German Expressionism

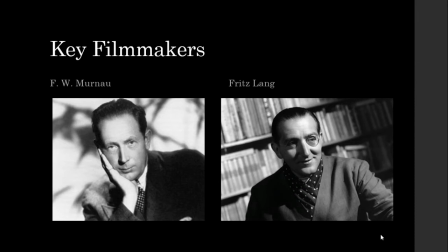(4:03)
The key filmmakers would be Murnau and Fritz Lang, both of whom came over to Hollywood in the late 20s and early 30s, both with for the allure of Hollywood, and in Lang's case to flee the Nazis.
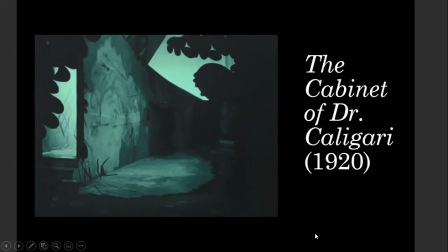(4:19)
Now, the earliest German Expressionist film would be this film like The Cabinet of Dr. Caligari, which makes great use of set design to create its expressionist landscape more than using cinematography, say. So here you can see lots of
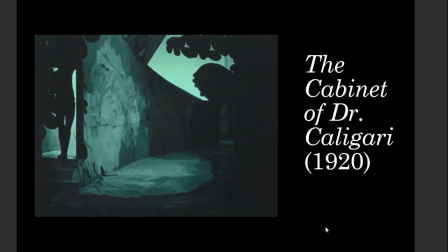(4:36)
theatrical painted on sets with raked floors to create weird sloping walks.
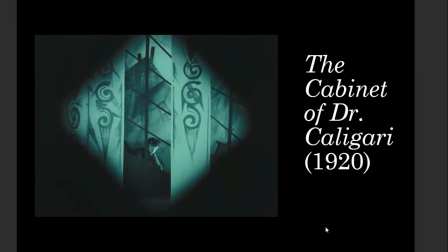(4:45)
Everything is out of proportion. So, people dwarfed by their surroundings or rendered giants by their surroundings.
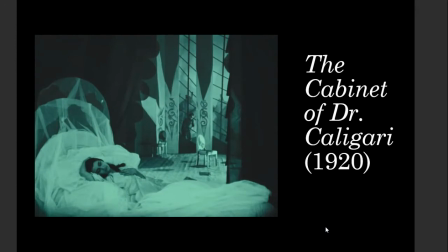(4:55)
you see that kind of stuff going on here. The story of Caligari is of a hypnotist who
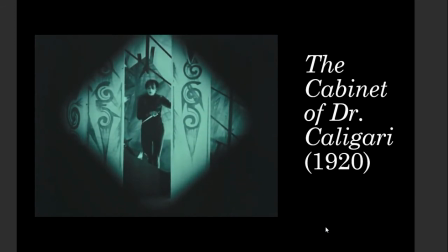(5:04)
hypnotizes this man here and turns him into a sleepwalking murderer who kills people at the hypnotist's bidding.
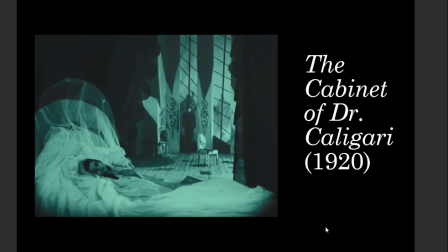(5:11)
And so that's the nightmare of the story. Is it's basically like a serial killer horror movie with hypnosis involved. In here, you can also probably see the influence that this style would have on a filmmaker like Tim Burton. The sleepwalker here basically is like a proto Edward Scissorhands.
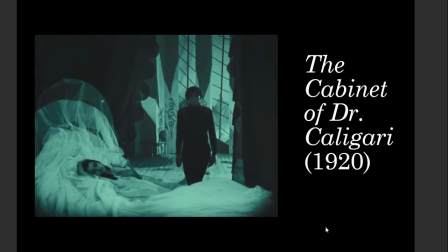(5:34)
But again, notice the theatricality of this, where there are different shots, there are lots of camera angles, but the main effect could also be reproduced on the stage.
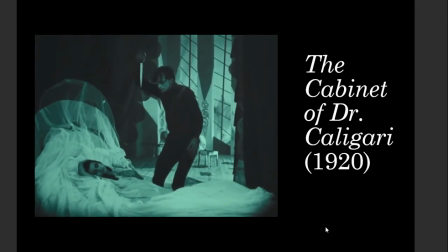(5:45)
So later German Expressionist films are going to do the same thing, but do them in a more cinematic fashion rather than a theatrical one.
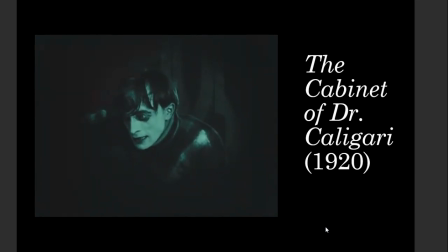(5:55)
And so let's look at where that kind of starts.
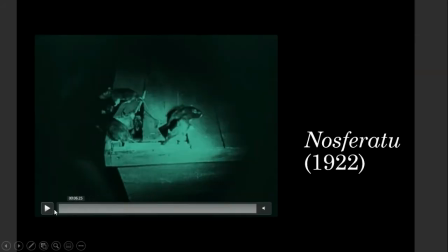(5:57)
The next one is from 1922, an Ethel Murnau's film Nosferatu, which is an adaptation of Bram Stoker's Dracula.
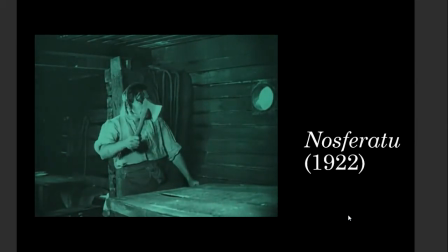(6:08)
So here we have Count Orloff, who is about to surprise this poor guy.
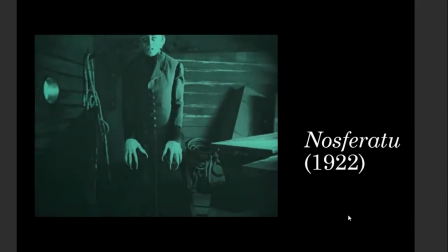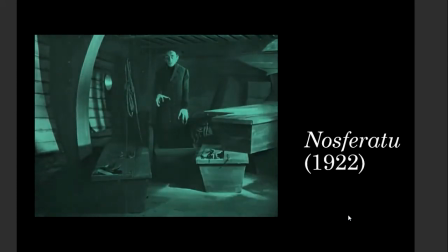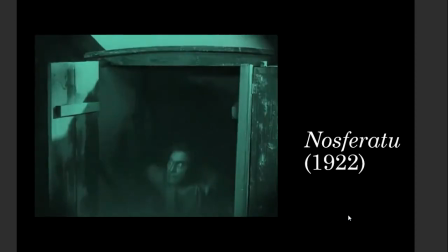(6:28)
So in this film, the effects are going to be more from lighting and cinematography than they are from dramatically unrealistic set design.
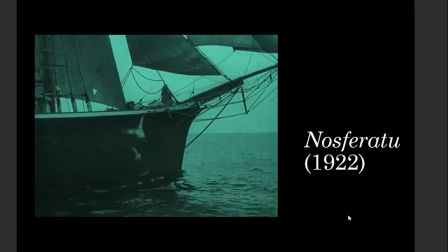(6:38)
Murnau did not have the rights to Bram Stoker's Dracula when he made this film, so the adaptation was illegal,
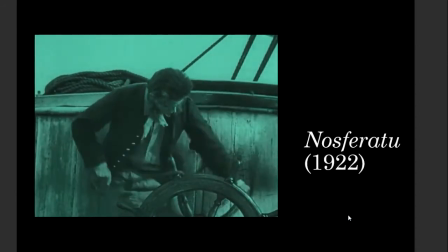(6:45)
and the film was had an injunction placed against it, and it was supposed to be destroyed as a result of the court ruling.
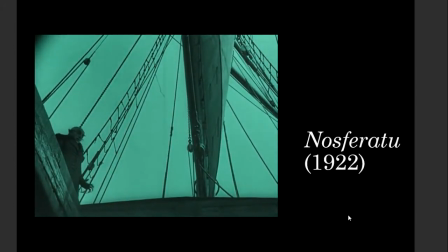(6:54)
But instead, someone managed to smuggle a print of the movie out,
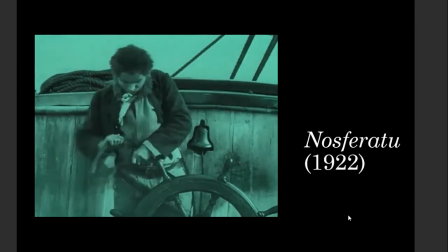(7:00)
and so Nosferatu barely escaped being lost forever.
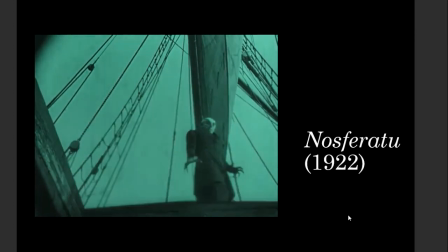(7:06)
And without it, we wouldn't have one of our earliest horror movies that basically defines the horror genre and the style of working with light and shadow.
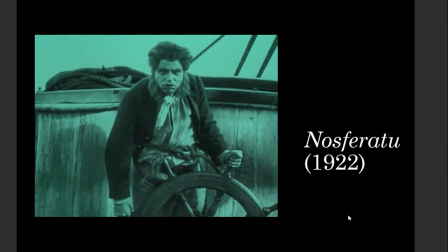(7:16)
The cinematographer that Murnau worked with the most, Karl Freund, he goes on to either be the cinematographer or the director for all of the Universal Pictures monster movies of the early 30s, right?
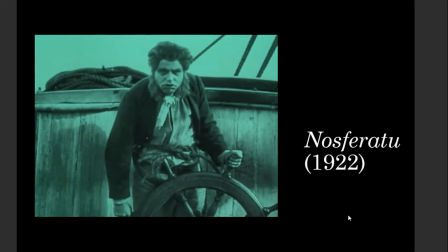(7:31)
Dracula, The Mummy, etc. So we wouldn't have the monster movie as we know it without the German Expressionists.
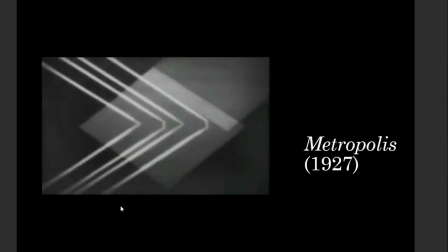(7:39)
Nor would we have the science fiction movie as we know it, or at least the dystopian one, without Fritz Lang's film Metropolis.
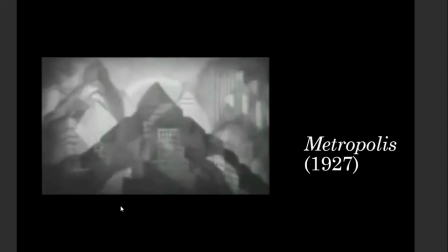(7:46)
And here we're going to see Lang use every aspect of German Expressionism in the opening to the film.
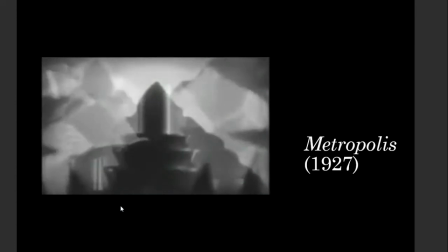(7:53)
We have the painted backdrops with the kind of wild shapes.
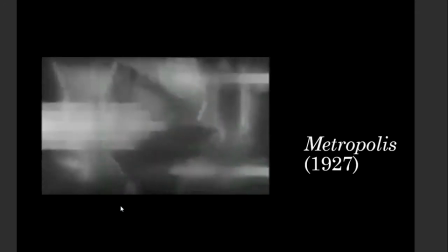(7:57)
We also have the superimpositions and double exposures of both extreme close-ups of images as well as abstract shapes.